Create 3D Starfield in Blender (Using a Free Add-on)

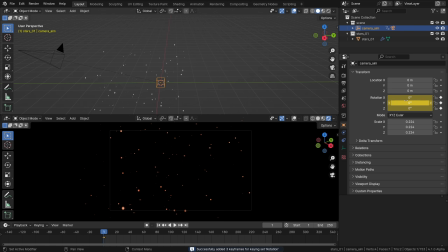249s
And we should notice the rotation field highlighted in yellow, and the new keyframe has appeared on the timeline. Then scrolling to the last one, which is 250 or whatever, I'll press R twice to set the trackball rotation mode going, and then give our camera rig a spin.
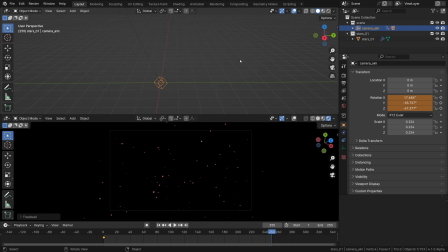265s
And then the I shortcut is a faster way to insert a keyframe. So yeah, our camera should now rotate around this cloud in this multi-axis way. Actually, feel free to play with it to create any sort of animation that you wish.
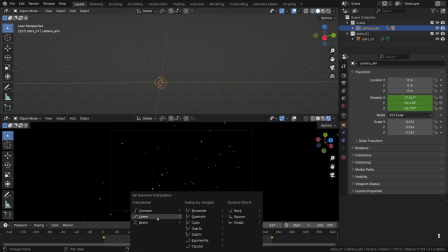279s
I'll also select all keyframes and change their interpolation mode to linear, so it doesn't speed up and slow down. And I think, to make it more dramatic or simply faster, I'll move the last keyframe to the frame number 140 or something. Yep, that looks good.
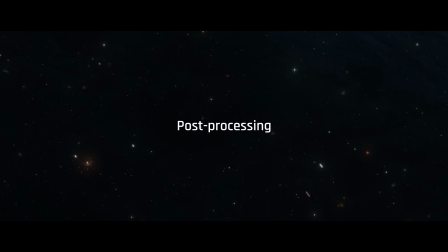299s
Every starscape needs a bit of post-processing to really shine, no pun intended.
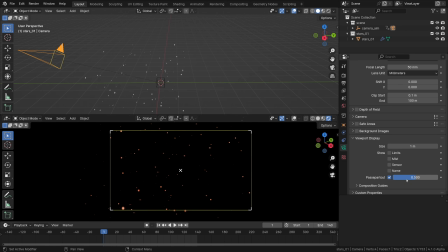304s
I usually limit the contents outside the camera frame via passepartout control to focus the actual shot like that. Okay, here I'm using the Legacy Eevee version, but it'll be the same in Eevee Next, or in Cycles for that matter. It doesn't matter at all what render engine you choose for the purposes of this tutorial.
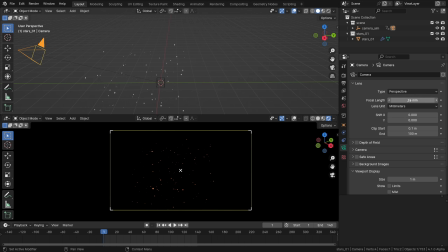322s
For a more heightened perspective, feel free to widen the field of view and fly the camera closer, if that's something that looks better to you. That will create a totally different relationship between the close and the far points, a bit enhanced sense of movement too, probably.
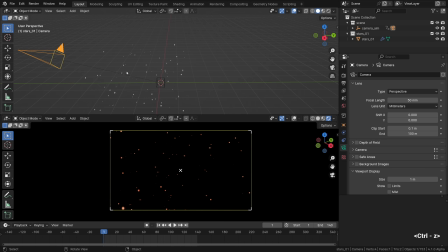339s
I will Control Z it to 50mm though, just something I wanted to mention really quickly.
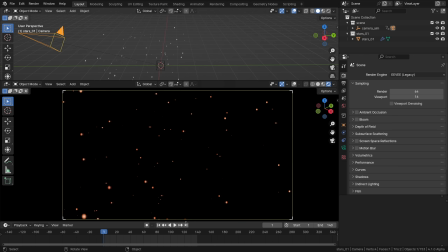345s
I usually disable viewport denoising for a clean view on the animation without this temporal smudging. It is especially useful if there is some shimmering in the particles.
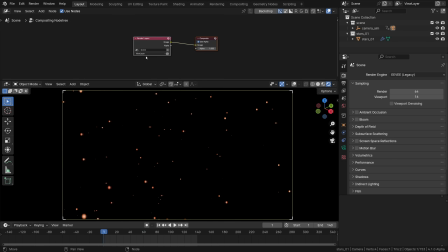354s
Then we can open the Compositor panel, click the Use Nodes, super important button, and yeah, adding glare is a no-brainer. I'll be repeating myself, but the post-pro is really important when working with stars, so bear with me. Let's turn on the viewport preview so we make the compositor effects real-time.
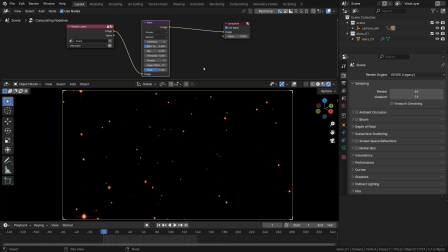374s
So, to really sell the effect of anything really bright and shiny, we pretty much need to refer to some form of simulating an overflow of charge or of light in the photodiodes of digital cameras, so this charge splits onto the adjacent pixels, creating a glow.
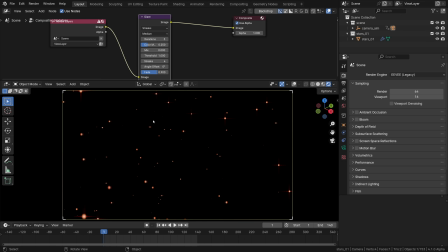390s
Using the glare node is probably the most straightforward way to do it. It is an awesome little effect that tells us what is really bright on screen.
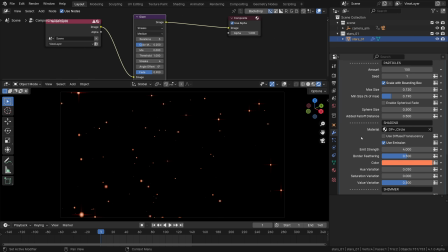399s
Ultimately, all these artifacts are influenced by the emission strength or emit strength parameter in DP+, so it's worth tweaking it back and forth to nail the right power. I usually aim to keep just a few stars really shiny while the rest is pretty chill as far as the effects go.
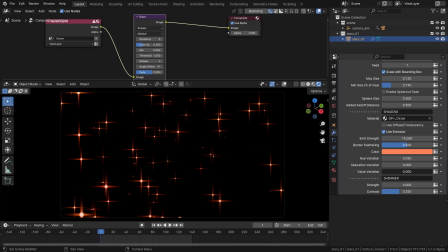415s
Then the value variation also affects the overall brightness when it comes to high dynamic range, so definitely worth experimenting with. I want the glare to affect a rather small percentage of stars, so I will play with the threshold.
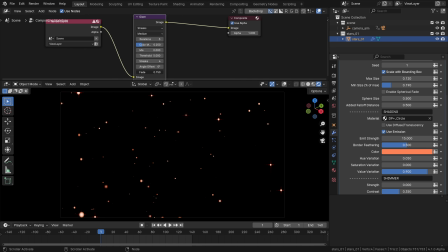429s
And then I will lower the fade to make it slightly less bold. I think it's pretty nice, not too overwhelming. To add some nuance to it, it's usually worth layering a few glow layers, the streaking and the fog glow,
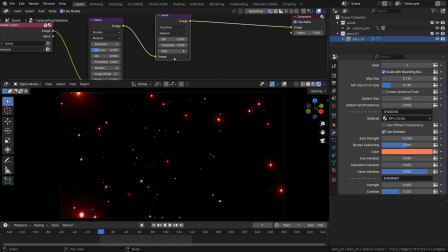445s
for example, to simulate different types of artifacts, the sensor saturation, the optical flares, so on and so forth, all to make it look more rich and more interesting ultimately.
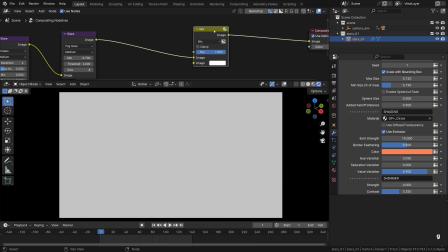456s
Like the third type of glow can be this otherworldly dreamy glow of large radius, which, as we've already covered in the other videos, can be easily achieved by applying some blur to the image and adding this to our render via the mix node set to add.
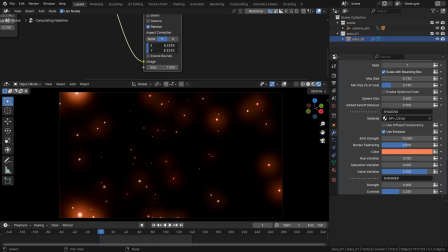475s
I'll make the light diffusion pretty spread out and will tone down its influence a bit. I usually think of it as some form of light scattering, like the distant light of these stars is getting to us through some space dust and fog, that sort of thing.
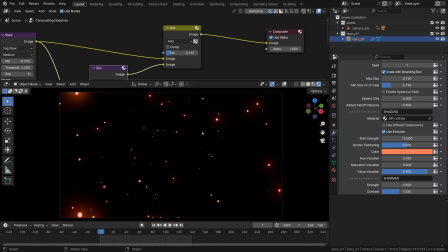491s
Now let me show you a pretty cool feature of DP+ that also interacts with the glow, which is shimmer.